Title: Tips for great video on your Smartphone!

So now it's going to be, it's the exposure lock that was turned on. The automatic exposure is what's now on.
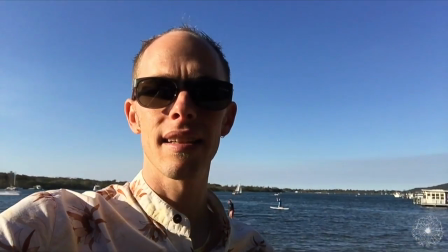So as I move around, it's going to be adjusting how much light it lets in the camera according to how much light is in the picture.
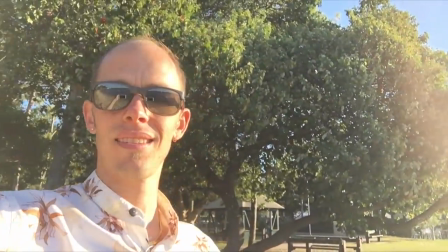So it doesn't give me a consistent level of light on my face.
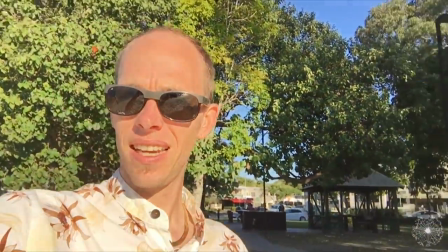So when you turn as you can see now, see how it's adjusting from there, it is really bright.
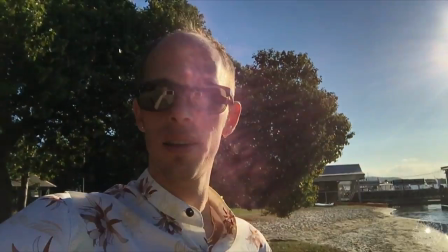It might turn it down a little bit. So turn it down a little bit. Now you can see the blue sky.
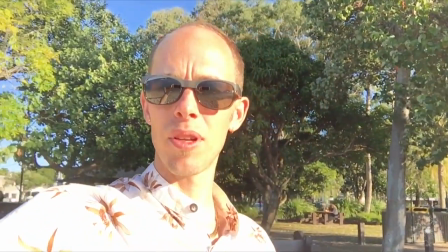And here it's going to tone it down a bit so I'm not too bright, I think.
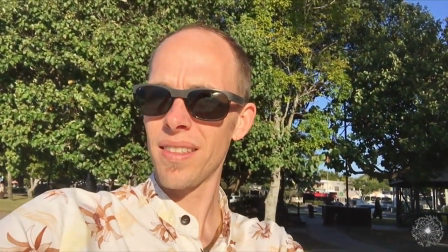So if I tap on my face here just once quickly, then it's going to adjust to my face.
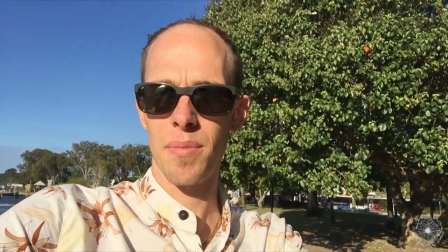But if I tap on my face, and I'm going to get myself in this position here, so there's a good amount of light on my face.
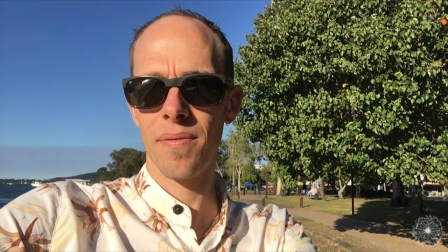And I'm going to hold down on my face. That's going to create the exposure lock. And this is something like when you're filming, you want to put it on this, so as the light changes on your face or in the environment, for example, if you have a window behind you, the camera's not going to adjust. It's going to keep it even, and it's going to keep a nice exposure on your face. So that's about the lighting, the environment, and your technology, what you're using. The third thing is the aspect.
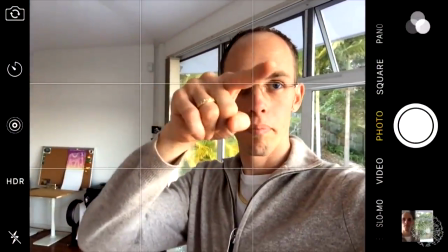I'm going to show you a little video here right now of like my phone screen, and you'll see two lines across it horizontally and two lines across it vertically.
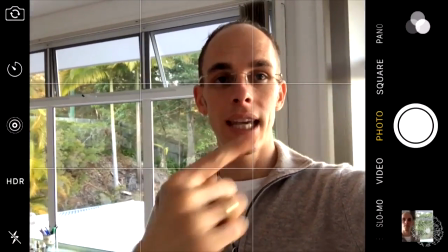Where those lines intersect at the top is where to have your eyes, basically.
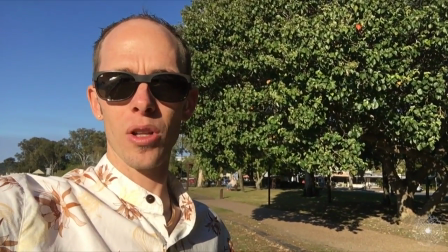So if I'm holding, now you can see me again, if I'm holding my phone here, I'm on one of those intersecting points.
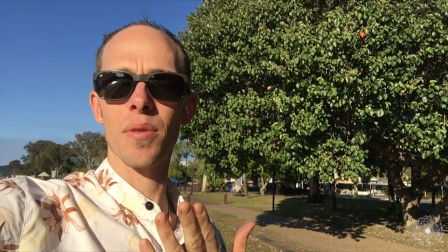My eyes are on some of those intersecting points.
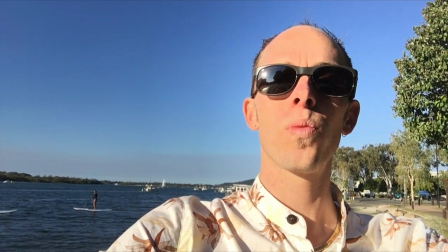Or I can change it up, put it on this end, and this is where people can see you well visually, and it looks sort of appealing.
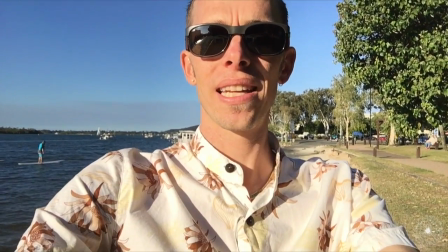Rather than having your chin cut off, rather than having your head cut off, rather than being too far to one side,
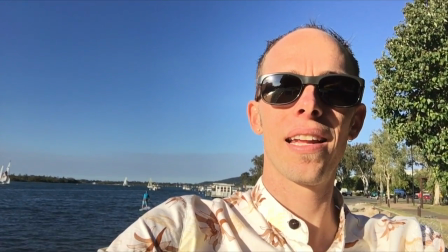this is one way that is comfortable for people to look at and creates a good aspect ratio. Now, in saying that, this is called the rule of 2/3. Rules, who gives a shit really? Do what you want to do if you want to create a different effect, you know? So know the rules, see what works in a particular way, and then you can play around with it.
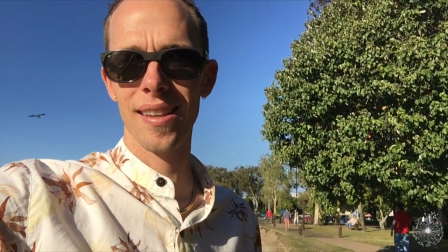I mean, there's nothing wrong with like shooting a video like this and cutting a bit of your head off at the top.
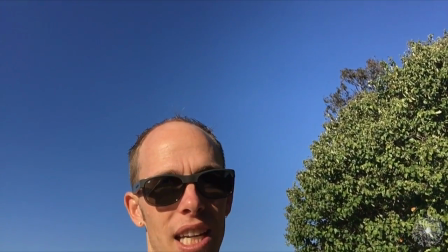But I would say if you're cutting your chin off, it's not as appealing. So they're the three things of audio, lighting, and aspect. If you pay attention to those, you're going to shoot great videos, and people are going to love what you're putting out there. With your freaking iPhone and headphones, you're recording this stuff. You can be a beautiful invitation to consciousness. And I so look forward to seeing your videos out in the world. I love shooting videos, the invitation videos for people, seeing how people change and be themselves in front of the camera. And the more you practice this, like each time you're going to get better in front of the camera and saying whatever, you know, needs to be said, whatever the energy asks for, and be the invitation that you are to the world. Please don't copy anyone else and how they're doing videos. Like, find out what it is for you to be in front of the camera and create these videos and be the invitation that you are, because you're going to be different to Dane, you're going to be different to Gary, you're going to be different to Shannon, you're going to be different to me in front of videos. So please find out who you be on video and be that invitation to the world. Thanks for watching this, and see you next time somewhere around the world.